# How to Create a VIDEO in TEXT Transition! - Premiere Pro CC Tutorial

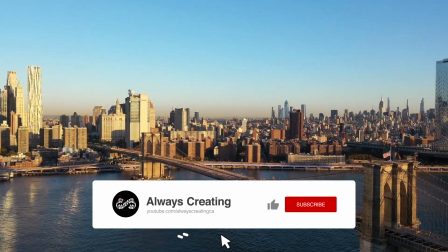0:00 Here's two different ways to create this unique title sequence in Adobe Premiere Pro. Let's get straight into it. So first off, import any clips that you want in the title sequence.
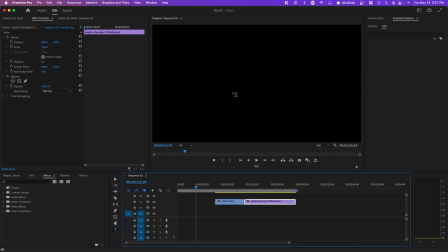0:07 So here I have two videos of New York City. Next, type out your text. So you can press T on your keyboard and just click on the screen right here.
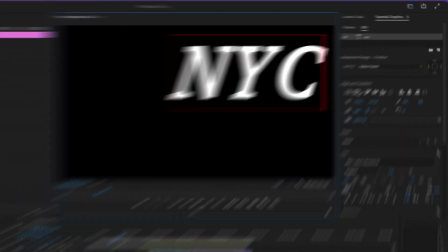0:14 So I'm gonna just type in NYC. And under Essential Graphics, there should be two different shortcuts under Align and Transform.
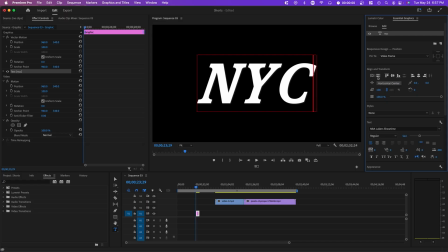0:21 And this will basically center your text vertically as well as horizontally. Next, make sure that the text is above the video clips.
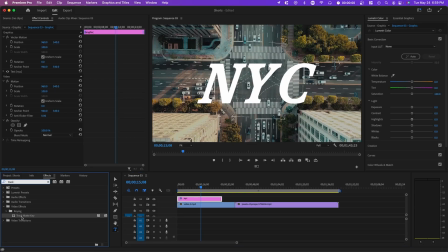0:27 So I'm just gonna move this up. And then we're just gonna move this left. Next, go to your effect and search up track matte key and apply it to any of your video clips.
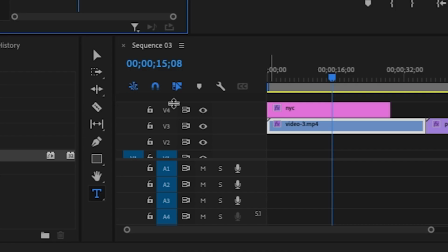0:34 Where it says matte, you wanna select whatever video track your text is on. So if you look at the left-hand side right here, it says V4 where the text layer is.
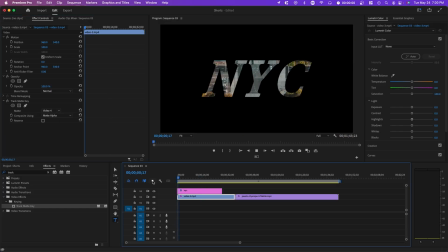0:41 Under matte, you wanna select video 4. So now that we apply this effect, the video only plays within the text.
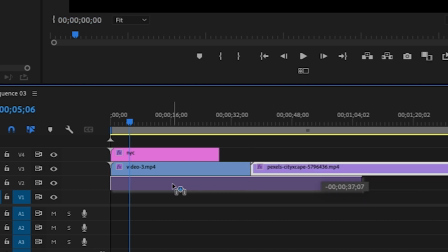0:46 Right now we have a black background, but if we move our second clip underneath, now it suddenly becomes a background.
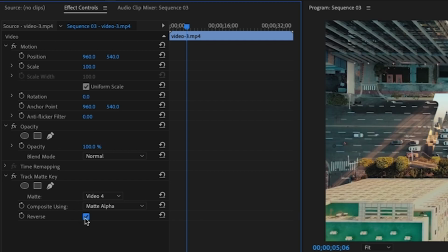0:51 You also have the option to reverse this track matte and it'll basically just switch through videos. I personally like this a little bit better.
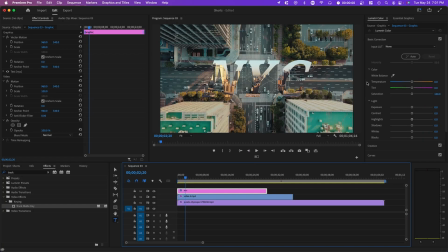0:57 So now if we press play, it looks really nice. You wanna add a subtle effect to the text so it blends in a little bit better. So if you go to Essential Graphics and click on your text and scroll down to shadow, you want to essentially adjust this last setting, which is basically the drop shadow.
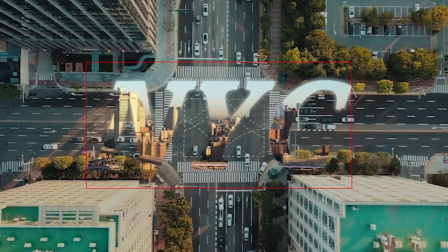1:11 And you can see as we increase it, it almost feathers out the edges. And this is really nice because it sort of blends in with the background a little bit better.
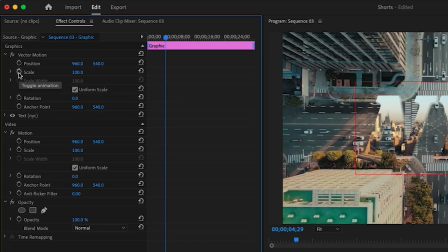1:17 So when it comes to text, you can just simply click on toggle animation for the scale and position.
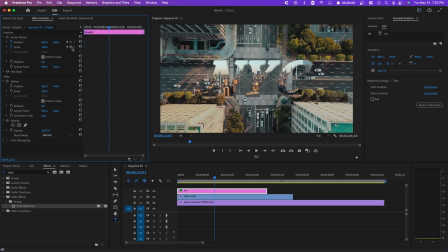1:22 So we're just gonna move these keyframes to the front and then we're gonna zoom in until we go through this text.
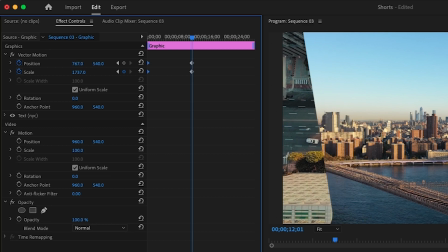1:28 And you can make this a lot faster by moving the position if you need to. And then boom, we have something like this.
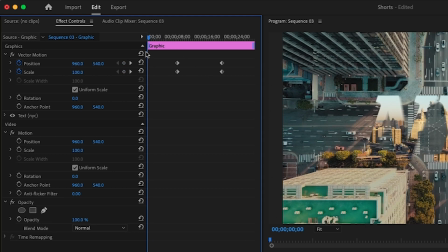1:34 The issue with this is the animation looks a little bit weird because it sort of spikes. So what we want to do actually is we want to start at 100 or something smaller and gradually build up.
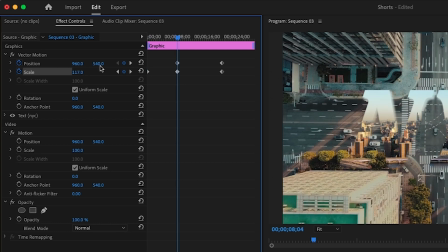1:43 So maybe to 100, like 15 right here. So if we press play now, it's slowly building up. And then maybe during like a beat drop or something like that, it zooms in fully. And I'm just going to move the keyframes closer to each other so that these animations happen a little bit faster.
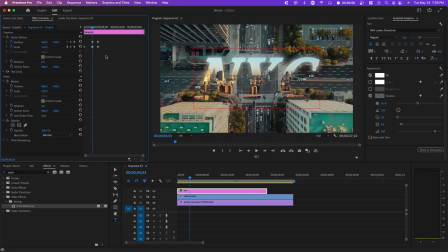1:57 Lastly, you might want to ease in and ease out these keyframes. This basically just makes the animation a little bit smoother.
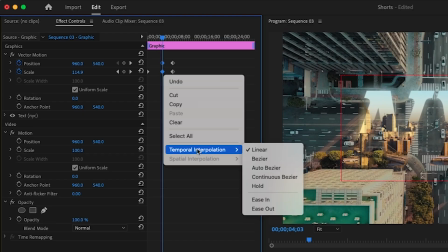2:04 So you can highlight a pair of keyframes, right click and go to easy ease in.
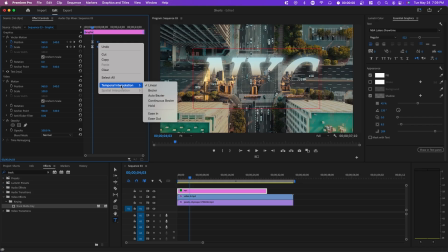2:08 And we can do the same thing right here, but go to easy out. That's about it for this video. If you guys don't have Premiere Pro yet, you can actually check out the link in the description for over 60% off the entire Adobe Creative Cloud suite if you're a student or a teacher.
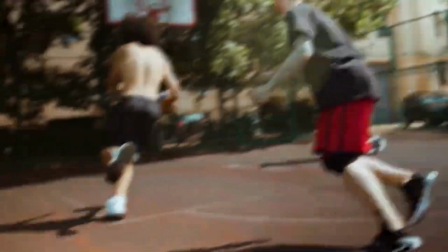2:21 If you wanted to improve this effect a little bit more, you can check out my speed ramping tutorial in the end screen, which makes the text animation a lot better.